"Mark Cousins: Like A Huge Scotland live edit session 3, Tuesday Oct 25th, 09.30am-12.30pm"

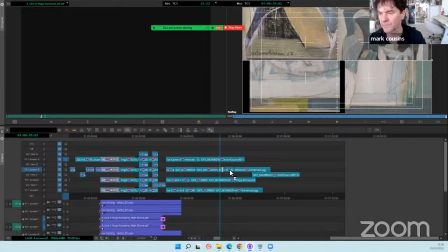That's a lovely combination. See little hints of sort of mustard colored there. Look at that. That's really interesting.
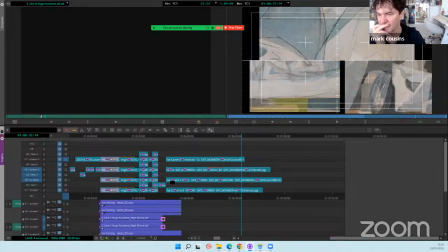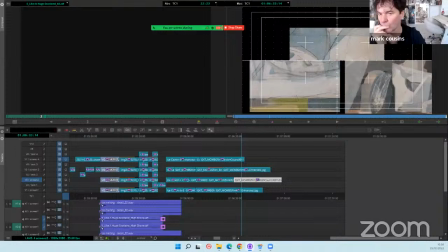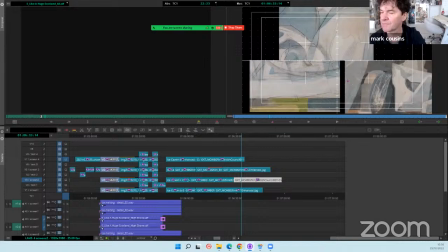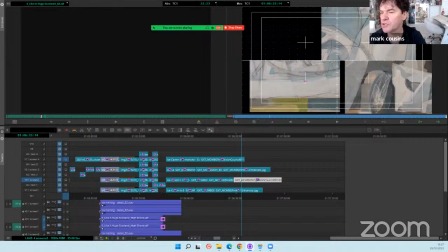anybody's just tuning into the YouTube thing, what we're trying to do here is give the audience a sense of being in the Alps, really. The audience in Fruit Market will be surrounded by four very large screens, and on each screen,
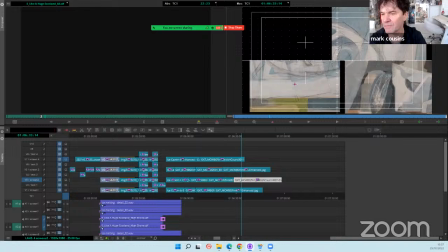and it'll be a dark room, so the only light in the room will be coming from these pictures.
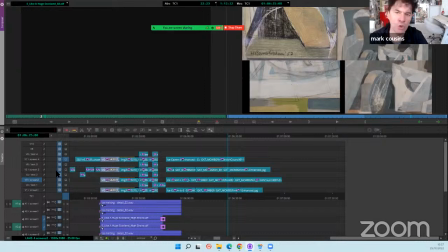But instead of using actual pictures of the Alps, we're using Wilhelmina Barns-Graham's paintings of the glacier in the Alps. So you know when you try to evoke something at one remove, you don't say it explicitly, but you say it
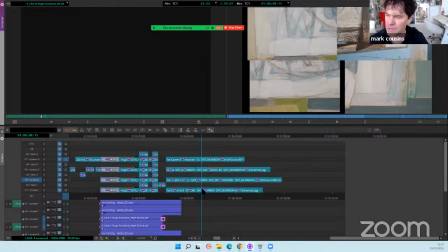by a kind of from a distance. What you hope, I remember talking to Paul Schrader, you know, who wrote Taxi Driver and Raging Bull, et cetera.
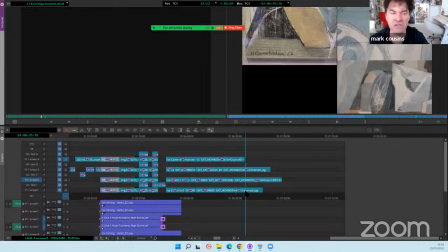And he talked about the poles of
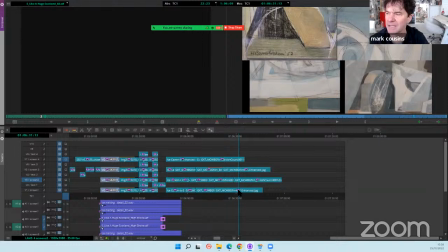the negative and positive poles of a battery and hoping that a spark will jump. And I think that that's what you want. You want a spark to jump. So we want people to be standing like that top left image you're looking at now and to think,
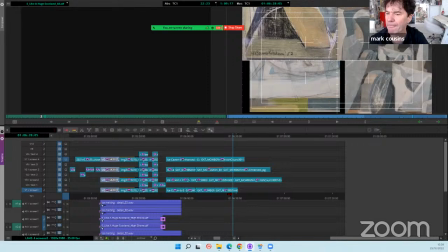wow, that's a cave, but it isn't a cave. It's just a tiny little moment in a painting. And so the spark jumps between
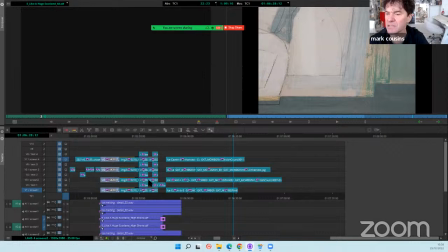Willie's painting and the world that they're trying to describe or evoke, which is the glaciers.
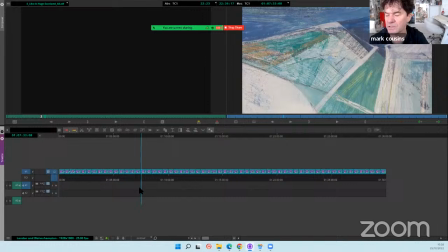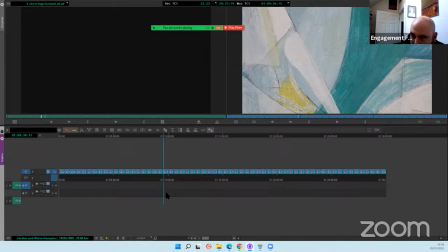So avoid the circle, Timo, if possible. Okay.
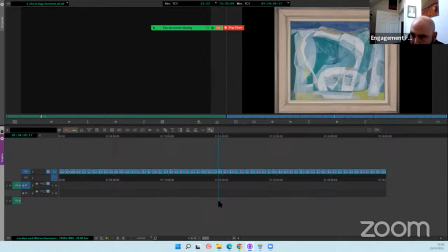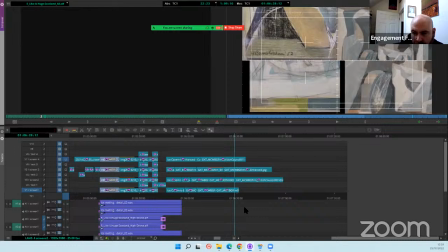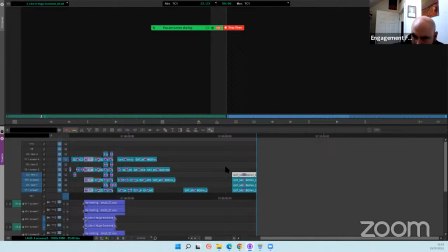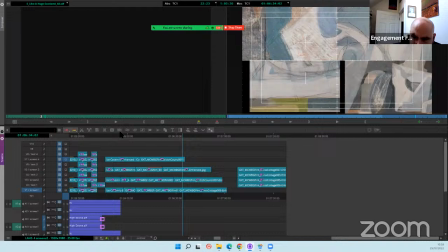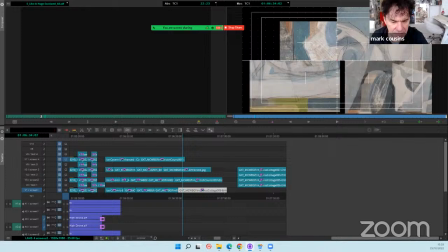I'm going to listen to this other piece of music of Linda's that I like, and the Just Neurons, and see whether I think it would.
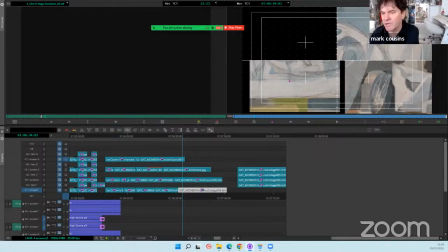Yeah. At some point, Timo, if you could
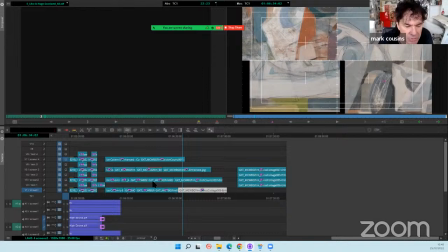try to layer in that second piece of Linda music, which is called Brain Just Neurons. Yeah. On top of or below the main piece that we're listening to here.